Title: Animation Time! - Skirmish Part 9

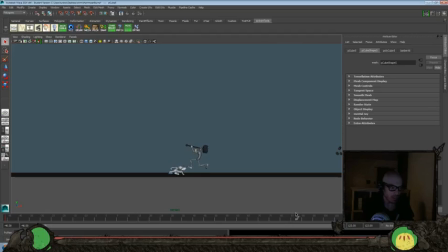[4:12]
Great resource for that book as well, which has a couple other rigs that are really fun and pretty low cost of entry on these rigs for sure. If you haven't been following along, check out, we've been doing this is what, part 7 or part 8, part 9, whatever.
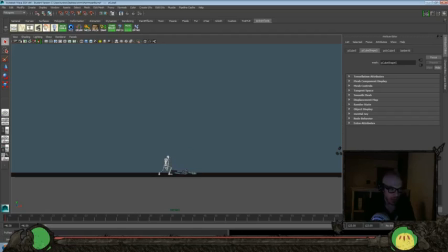[4:29]
Yeah, we're just breaking down this shot. It's a two-person shot, and definitely a lot more information in this one. We've got a lot of fast action, so it takes a little bit longer to break everything down. So let's do a quick playthrough and see where we're at and see what we want to tackle. So I'm going to do actually a play blast just so that we can see it playing at frame, and yeah, we'll go from there.
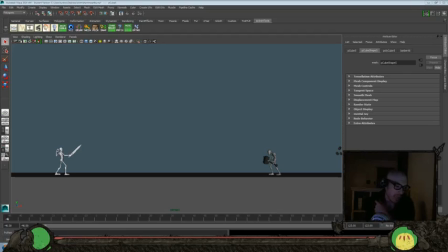[4:49]
So I'll just pause the stream here while I play blast that, and we'll go. Alright, so let's get back in here.
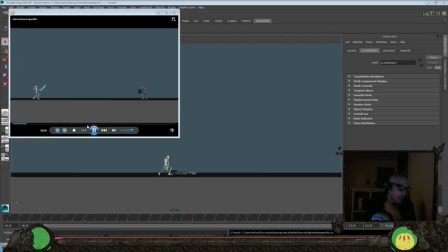[4:55]
I think what I want to do for today is think I mentioned this yesterday when we were looking at this. I want to break down this stuff. So there's some movement on there. Right now that character dies off a bit here. Now there's one thing to think about while we're doing that as well.
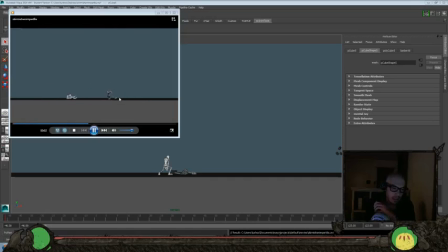[5:12]
And this is more of a, not necessarily an animation specific note, but more of a shot note. And that would be that we got to think or keep in mind what we do here is going to detract from this character.
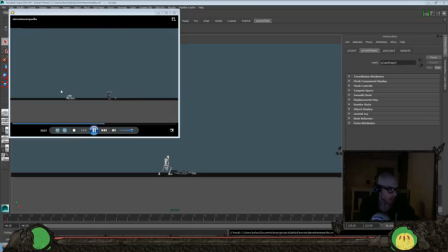[5:28]
Because right now the focus of the eye, as soon as this happens, is you go over here because that's where the big bulk of the movement's going. So if we do a lot of movement over here on this character where he's kind of dead, it's going to give us two competing things for the viewer's eye to look at.
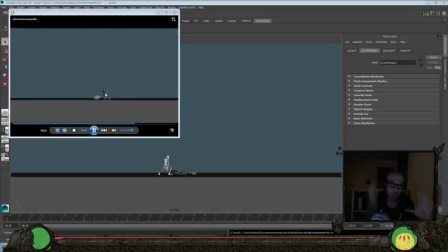[5:45]
So what we could do is just turn our camera and have it just focus on the one character. We could totally just skip doing anything on him for right now. But I like having these broader shots. I think it works, and it lets us focus more on the animation than really the cuts or anything like that.
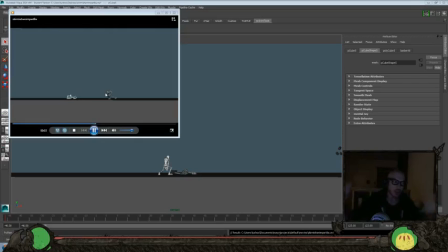[6:03]
I just tend to like these big broad shots where there's just a bunch of action and movement throughout rather than having a bunch of cuts. I don't know if that's a cop-out or not, but so we got to keep in mind that if we do a lot of movement here, I think we have to go one or two ways.
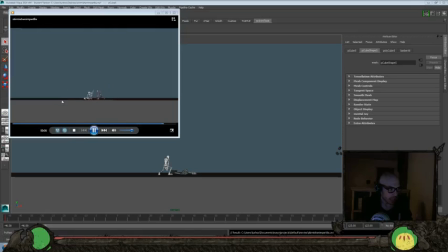[6:20]
We either do a lot of subtle movement, so it's just nothing big and our eye keeps over here, but we do like just kind of keep alive, or we do some big moves, because I got to say, this part right here, there's not a ton of movement there, so if we did some really big moves,
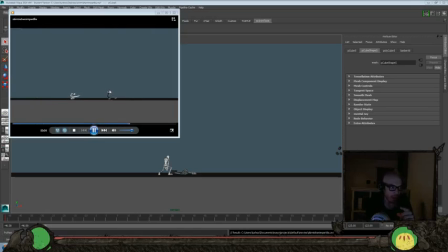[6:34]
we could probably focus the viewer's eye back on this character and then settle it down as he comes back. So I think we might go there. What I was thinking of is to do just kind of a
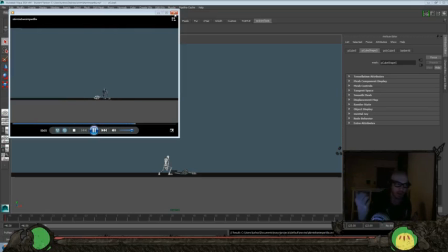[6:47]
maybe have him like beckon the character towards him, kind of an I don't know, I think they do that in a lot of fighting games or something, where you have like a character, you get the two characters like in Street Fighter or something like that, where you just have the character like, get over here, come here, that kind of idea.
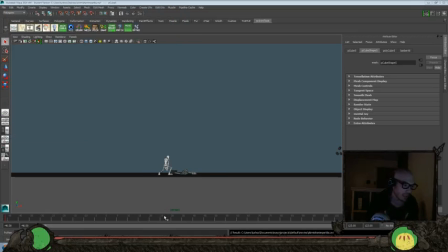[7:04]
So I think we might try something like that. So let's see if we like that. So again, let's cut down our frame range. So we're just gonna be looking probably from about 20 here. Yeah, we'll start there just so we can blend the movement till
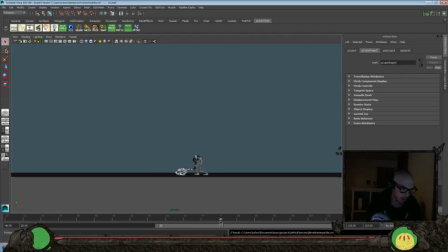[7:24]
80. Let's go 85. Okay, so again, that's 65 frames that we're looking at, where there isn't much happening. So I think we want to first approach how would he recoil from that movement. So just add a little bit of movement.
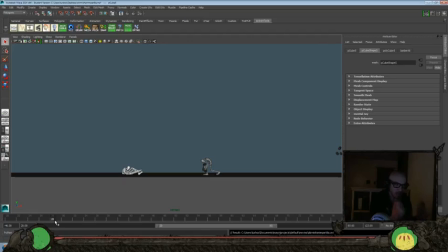[7:43]
Then we'll have him step forward, kind of beckon the character towards him, and then grab, because I don't want to lose that. So let's see. I think we can make that work though.
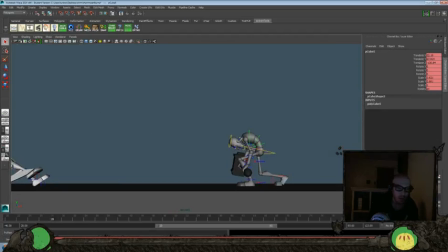[7:55]
Okay, so let's turn our NURB curves on, and we'll turn everything on here. So let's look at the hips first, and we'll look at the translate Y's here.
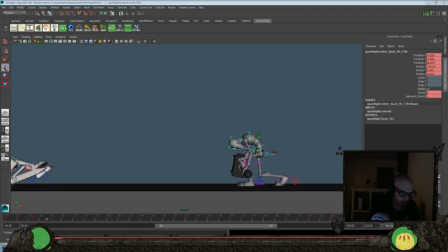[8:15]
And we'll have them keep going down a little bit more here. Actually, maybe a little bit sooner.